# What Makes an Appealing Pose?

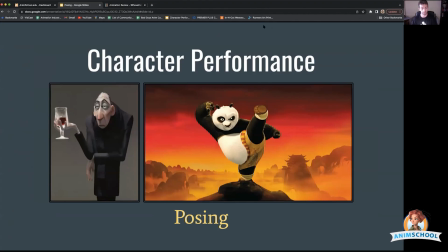[0:03]
So let's talk a little bit about posing.
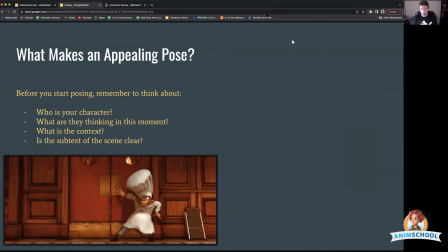[0:08]
So what makes an appealing pose? So the four main things we want to be thinking about as we get into our shots are: who is your character? What are they thinking about in this moment? What is the context? And is the subtext clear?
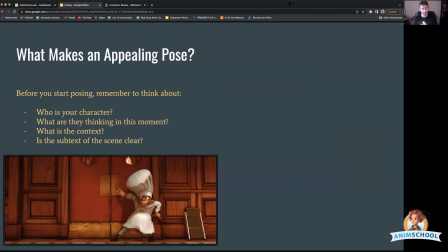[0:23]
And so, that's why I've been kind of asking you guys to think about the backstory of your characters, not because the viewer is necessarily going to know every detail of that backstory, but because by understanding who the character is, you'll be able to make more informed acting decisions.
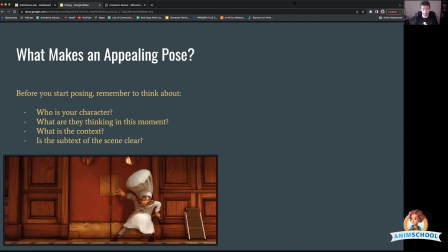[0:41]
And when you're posing it out, it'll give you more ideas of kind of little quirks and things you can add to your character to make them more entertaining.
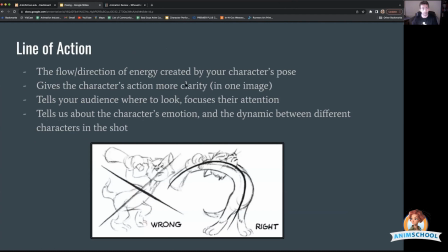[0:51]
So this first principle I want to talk about is line of action. So this is the flow, the direction of energy created by your character's pose. The idea here is to add as much clarity as possible in one image as to what your character is doing and tell your audience where to look, right?
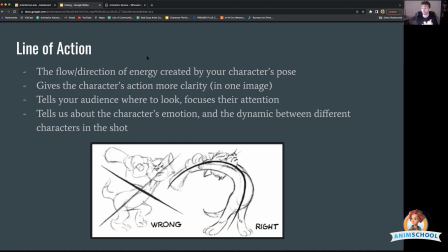[1:10]
You're directing the eye of the viewer, focusing their attention where you want it to go. And it can also tell us about the dynamic between different characters in the shot. But first, just keeping it simple, let's look at these two images of Tom.
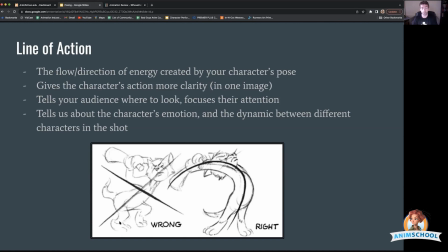[1:28]
So on the left here, this is a very confusing pose because your eye doesn't quite know where to go. Like if your eye starts down here at his toe, you can kind of get pulled in a lot of different directions, right? You have all of these disparate angles that are kind of just meshed together.
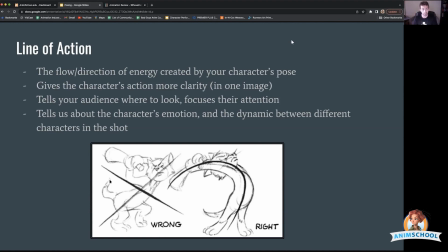[1:47]
So your eye might get distracted and go to his tail, which is kind of this weird, like geometric shape. He's got this, this toe, this heel is up. This is just kind of a mess. And his arms feel very disjointed. His head is kind of rotated in the opposite direction, which makes it feel very broken.
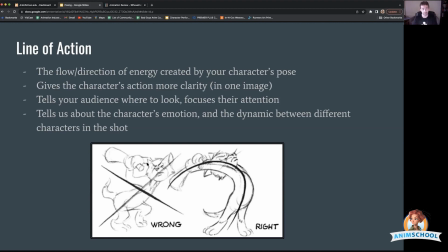[2:03]
And his limbs just, again, feel kind of disjointed. Whereas here, you have this very clean line of action, right? So your eye goes from his toe straight up his leg along this nice smooth curve
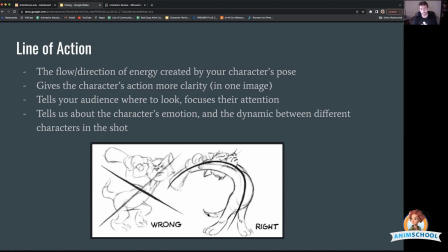[2:19]
all the way to the tip of the newspaper, right? And even these details like on the tail supports this line of action. It's kind of following that same curve. His head is oriented in the same direction as the line of action. So you get this nice clean line.
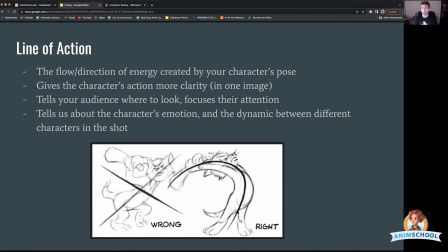[2:37]
And without even thinking about it, your brain is going to put together what he's about to do. Obviously, he's about to smack this paper down. But even getting more specific, you can almost tell exactly where the end of that newspaper is going to land.
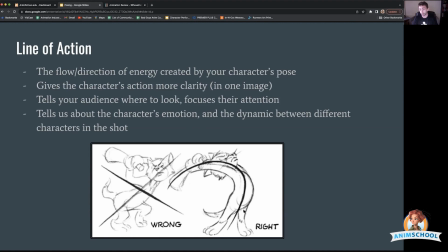[2:55]
Because you have this super clear line of action, your brain kind of can imagine that it's about to invert and go like, so he's about to curve the other way. And so you can kind of, without seeing any motion, you can follow exactly where this newspaper is going to smack down.
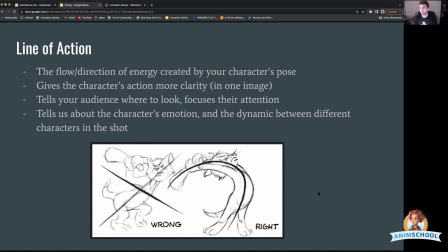[3:13]
And so again, you're just telling the viewer where to look, giving us that anticipation in one frame. And this was kind of something that I remember I didn't get this right away when I started animating like in college.
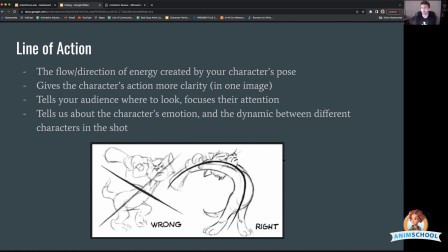[3:29]
I remember my first few animations, I relied a lot on motion to tell the viewer what's happening. Right. So for example, if like a character is like landing a punch, if you see the character in motion and you see the fist go from point A to point B and it makes contact with something,
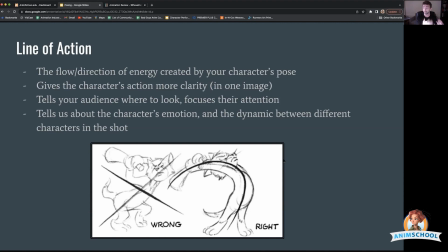[3:47]
like you'll register that, he's making contact with something, and the motion does tell you something about what's happening. But the idea here, when we're talking about these principles, is getting all of that information from one image without any motion, right?
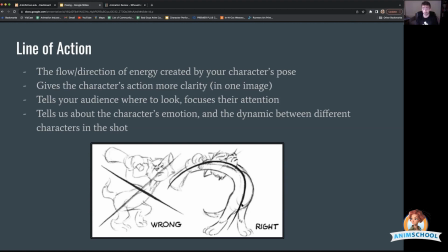[4:04]
So like in this image of Tom, we can tell that he's just done this.